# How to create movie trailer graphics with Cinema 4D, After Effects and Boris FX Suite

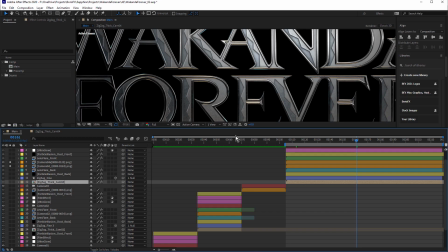[20:42]
I can click Export Layers, and that will whip across to After Effects and drop my cameras in.
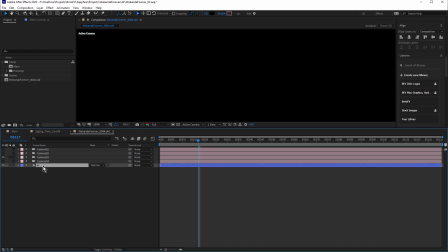[20:49]
You can see it's also put this W in here because I had an external compositing tag on that W layer. I don't need that. So there's all my cameras. So that's how I brought them across to After Effects.
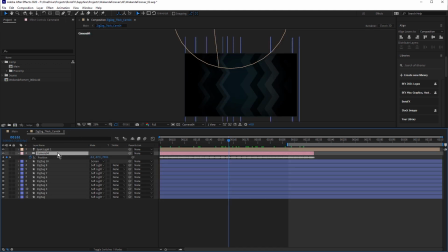[21:00]
It's easy as that, just a 1-button click. And I've copied and pasted the camera 4 into this pre-comp with the zigzag because I want these zigzag lines to move with that camera move. You can see that camera is pulling back in the Cinema 4D scene,
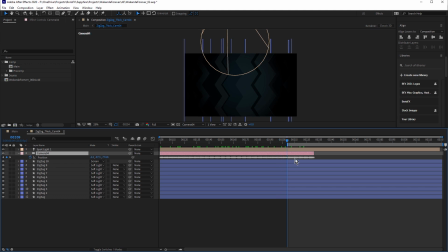[21:17]
and that means that the zigzag lines are moving away from us. And of course the spotlight, again, just to create that sort of vignetted effect. So that's zigzag thick cam 4.
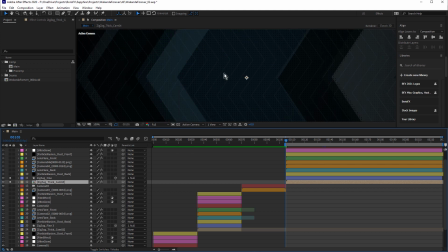[21:33]
And I'll just turn that on and just turn off these 2 layers. On top of that is a shape layer stroke.
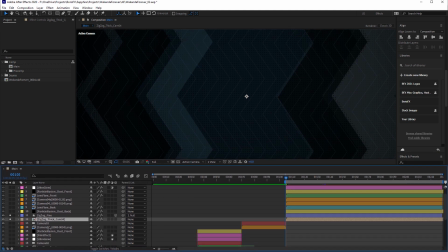[21:40]
And that's also using zigzag. This one hasn't been pre-composed.
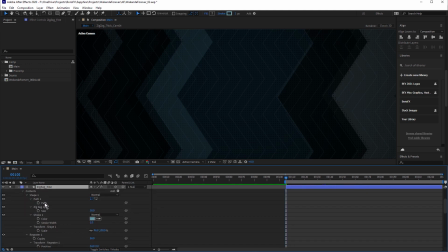[21:46]
So once again, there's a single path and it's using zigzag, but this one's also using a repeater. I click on add again, you can see there's repeater. So the repeater has 56 copies, and that just fills up the comp with strokes.
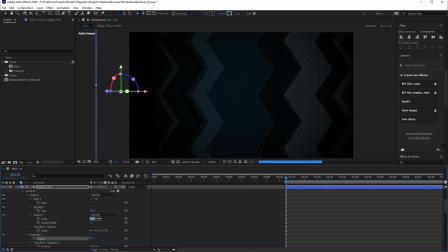[22:04]
If I just bring this down, you can see they just disappear. You just zoom in a bit.
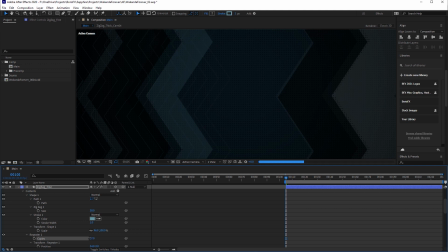[22:11]
There you go. You could animate that as well if you wanted to. Just a nice quick way to populate your composition with shape layers. Now, one thing you may also notice is that there's a bit of offset happening here when the stroke hits the hard line of those thick zigzags.
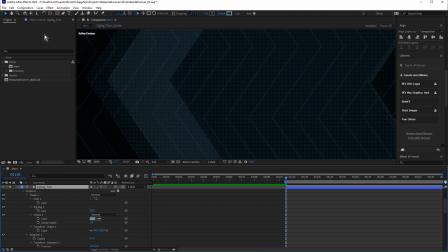[22:31]
And that's done using a displacement map. Click on Effect Controls, there's Displacement Map. And you can see the Displacement Map layer is Zigzag Thick Cam 4.
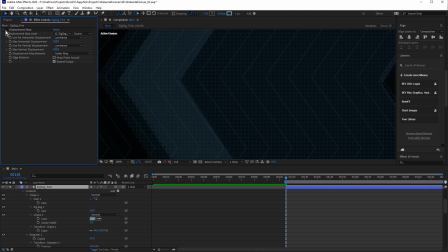[22:44]
We turn that off. That's how it looks. And it's pretty, pretty vanilla, pretty boring. Turn it on, and we get that really nice displacement. So I like that kind of thing because it just makes the background a little more interesting.
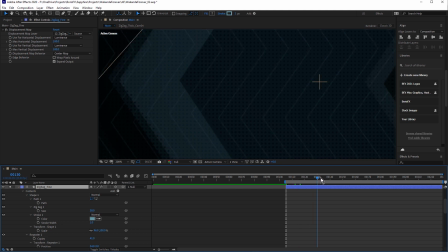[23:00]
It makes the movement a little more irregular. It feels like the background is displacing or refracting the foreground. Just a real cheap, easy way to create more interest in your backgrounds.
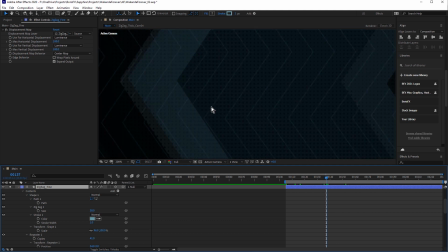[23:15]
Now, while we're looking at the background, you'll obviously notice these dots, and I haven't mentioned that yet.
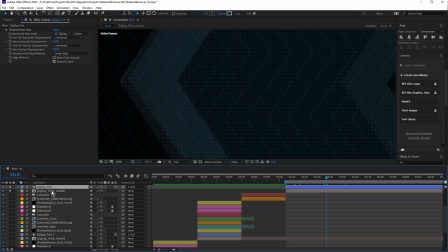[23:21]
That's a bit of treatment I did for Zigzag Thick Cam 4. Let's turn that off again. So there's a couple of continuum effects I've used here. If we turn that off, there's the background as we saw it in the pre-comp.
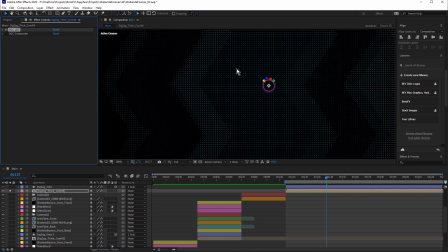[23:33]
Now I've used BCC LED, a nice quick way to convert your After Effects layers to LED lights. And I like that look, but it was a little too extreme.
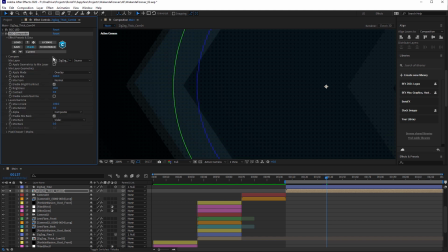[23:45]
So what I did was I used BCC Composite on top, and the mix layer is Zigzag Thick Cam 4.
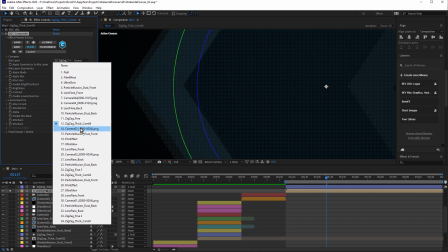[23:53]
So I'm mixing the original layer back with the LED version, and I'm using the overlay blend mode.
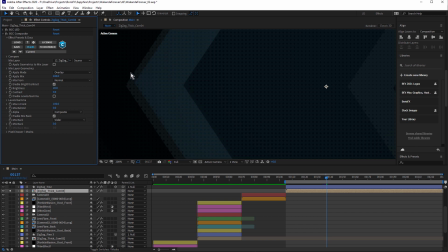[24:01]
So that's nice. It doesn't make the LEDs too obvious. They're almost invisible on the dark areas.
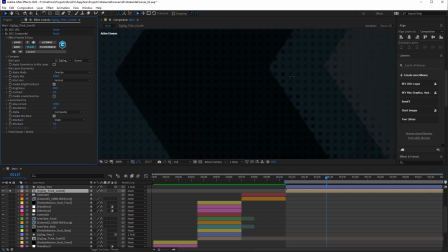[24:08]
But once again, it just adds an extra bit of detail, extra bit of interest. It's nice how it kind of bleeds across.
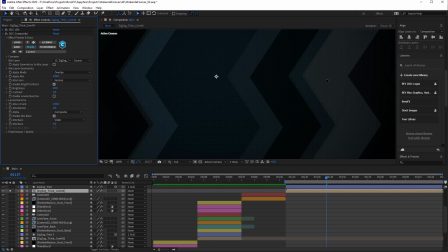[24:15]
These darker ones bleed across into the lighter area. I just like that look. You can see it's also a bit of bleed across there too.
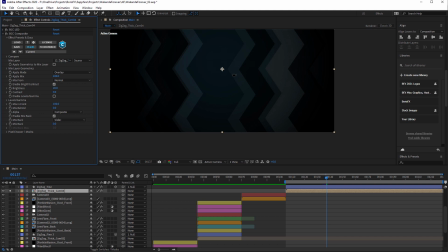[24:23]
So just adding a couple of continuum effects to this to get that looking even better.
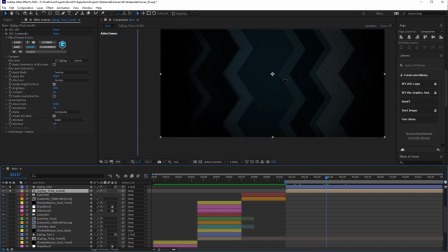[24:30]
And with the zigzag lines on top, it gives you this really nice background. And the zigzag lines aren't animated, but they are being displaced by the background, so it kind of feels like there's some animation in the zigzag lines.
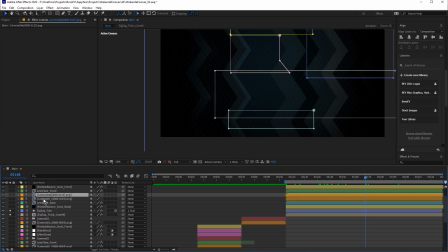[24:46]
So far we have the 2 background layers and we have the hero text, just like that.
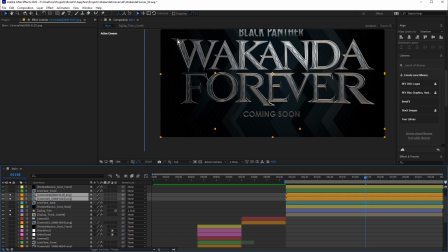[24:54]
Now earlier I mentioned that I knew I wanted to have those little tiny flares that follow along the edges of the text to replicate what I saw in the guide image. But I also thought that I could use those flares to
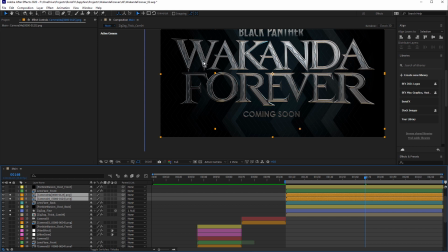[25:09]
reveal parts of the background, because at the moment this background kind of looks a bit flat, looks a bit geometric.
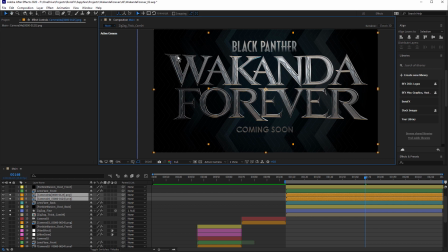[25:15]
It doesn't really feel like it's suitable for this look, but only revealing the background in the areas where the lights are, where the flares are, makes it look much better. So I'll show you what I mean. First of all, we'll actually have a look at the flares. So I've got this lens flare front layer.
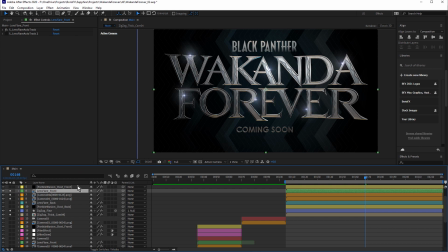[25:33]
Turn that on and there's my flares. Hit the U key and you can't see any keyframes. That's because these are Sapphire lens flare auto track lens flares. And remember, in the Cinema 4D section of this tutorial, I talked about those tracking spheres.
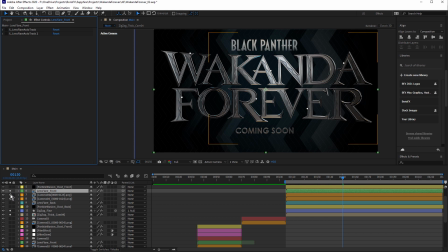[25:49]
Let me just turn this off and just turn these off. There's those tracking spheres.
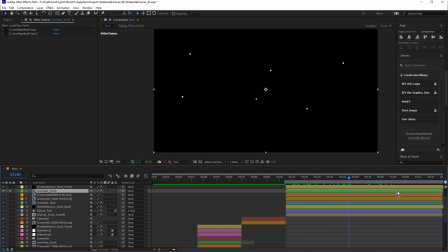[25:56]
So just luminant white spheres rendered out on a black background, and they're perfectly aligned as I demonstrated in Cinema 4D. Now, I've actually applied lens flare twice. The top layer is my modified version.
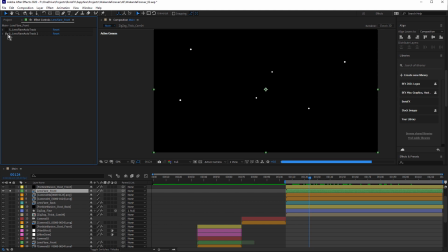[26:15]
Here's the original effect. So that's how it looks with the default setting.
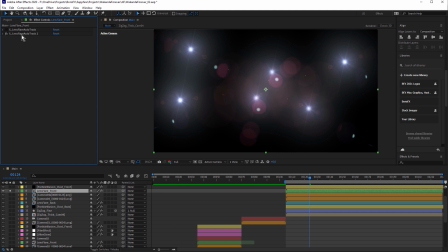[26:20]
So I thought we could quickly go into the lens flare editor and see how I made some adjustments to that.
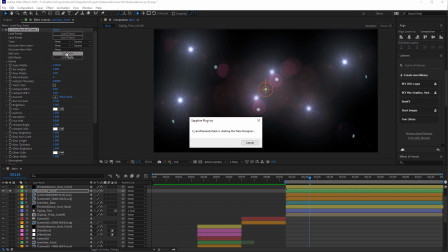[26:25]
So if I come down to Edit Lens and click that, that's going to open up the Flare Designer.
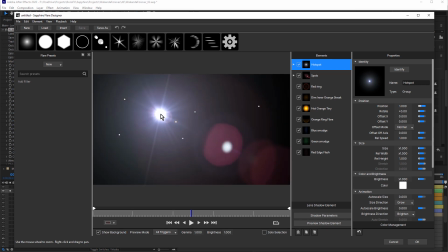[26:32]
And I can click with my cursor and move that around. And I want to make some really minor adjustments to this, basically just turning stuff off. Because these are not so much flares as they are kind of little glints that move along the text.
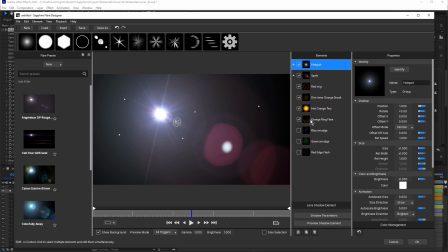[26:46]
So really important to remove any of these smudges and rings and all these unnecessary parts. I'm just going to turn all of those off. Those as well.
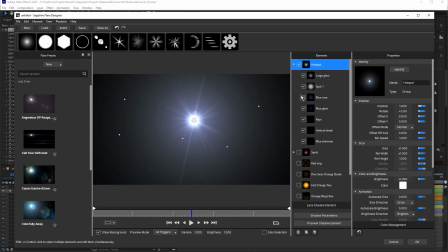[26:58]
That's looking much better. So there is the hotspot. It probably does need the rays as well. But what I want is one long horizontal ray. So if I come up and click Add Rays, that's going to add rays down the bottom here.
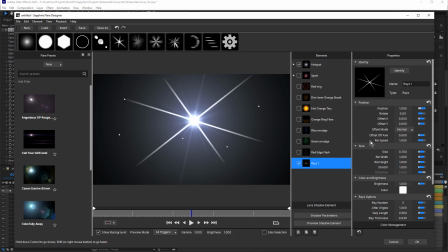[27:16]
And in my properties, I can make some adjustments. So I only want one ray, and I want to change the rotation. So I'll just bring that round like that. It's probably a little too thick, so I'll just decrease the ray thickness.
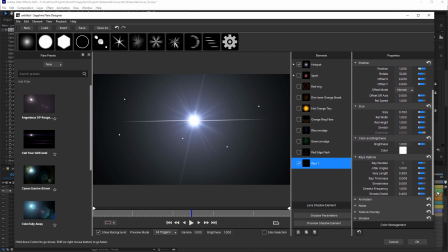[27:39]
Let's see, probably just the size. Yep, that'll make that a little longer. And just a little stretch, and that'll sort of feather it a little bit on the end.
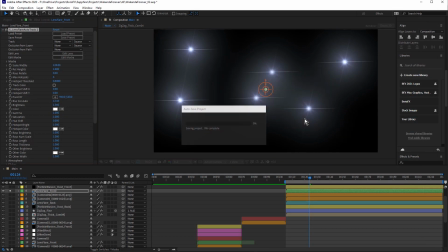[27:51]
So something like that. And click OK, and we're going to check this out. And you can see how all of the flares have changed. So I probably want to come now and, increase the brightness
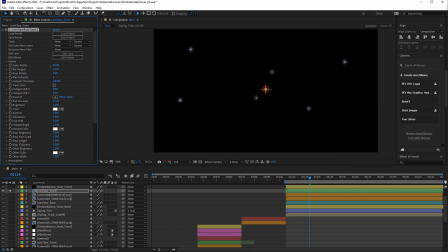[28:05]
and something like that, but then decrease the scale. Something like that. So that gives you more of a glinty look. So I'll just turn those off, and I'll just come back to my originals, which are almost identical, which is terrific. Means I'm hopefully doing it right.
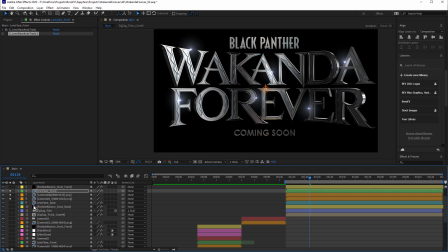[28:24]
Let's bring the text back, and I'll bring the background back.
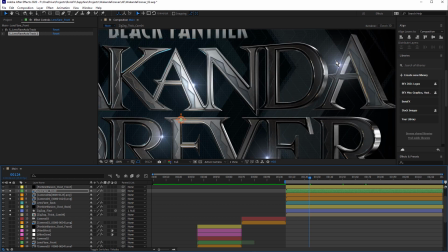[28:35]
Okay, you can already see how the glow from those flares it seems like it's illuminating the background somewhat. And that's what gave me the idea to sort of exaggerate that and make a really nice large area of fall off that actually does illuminate the background.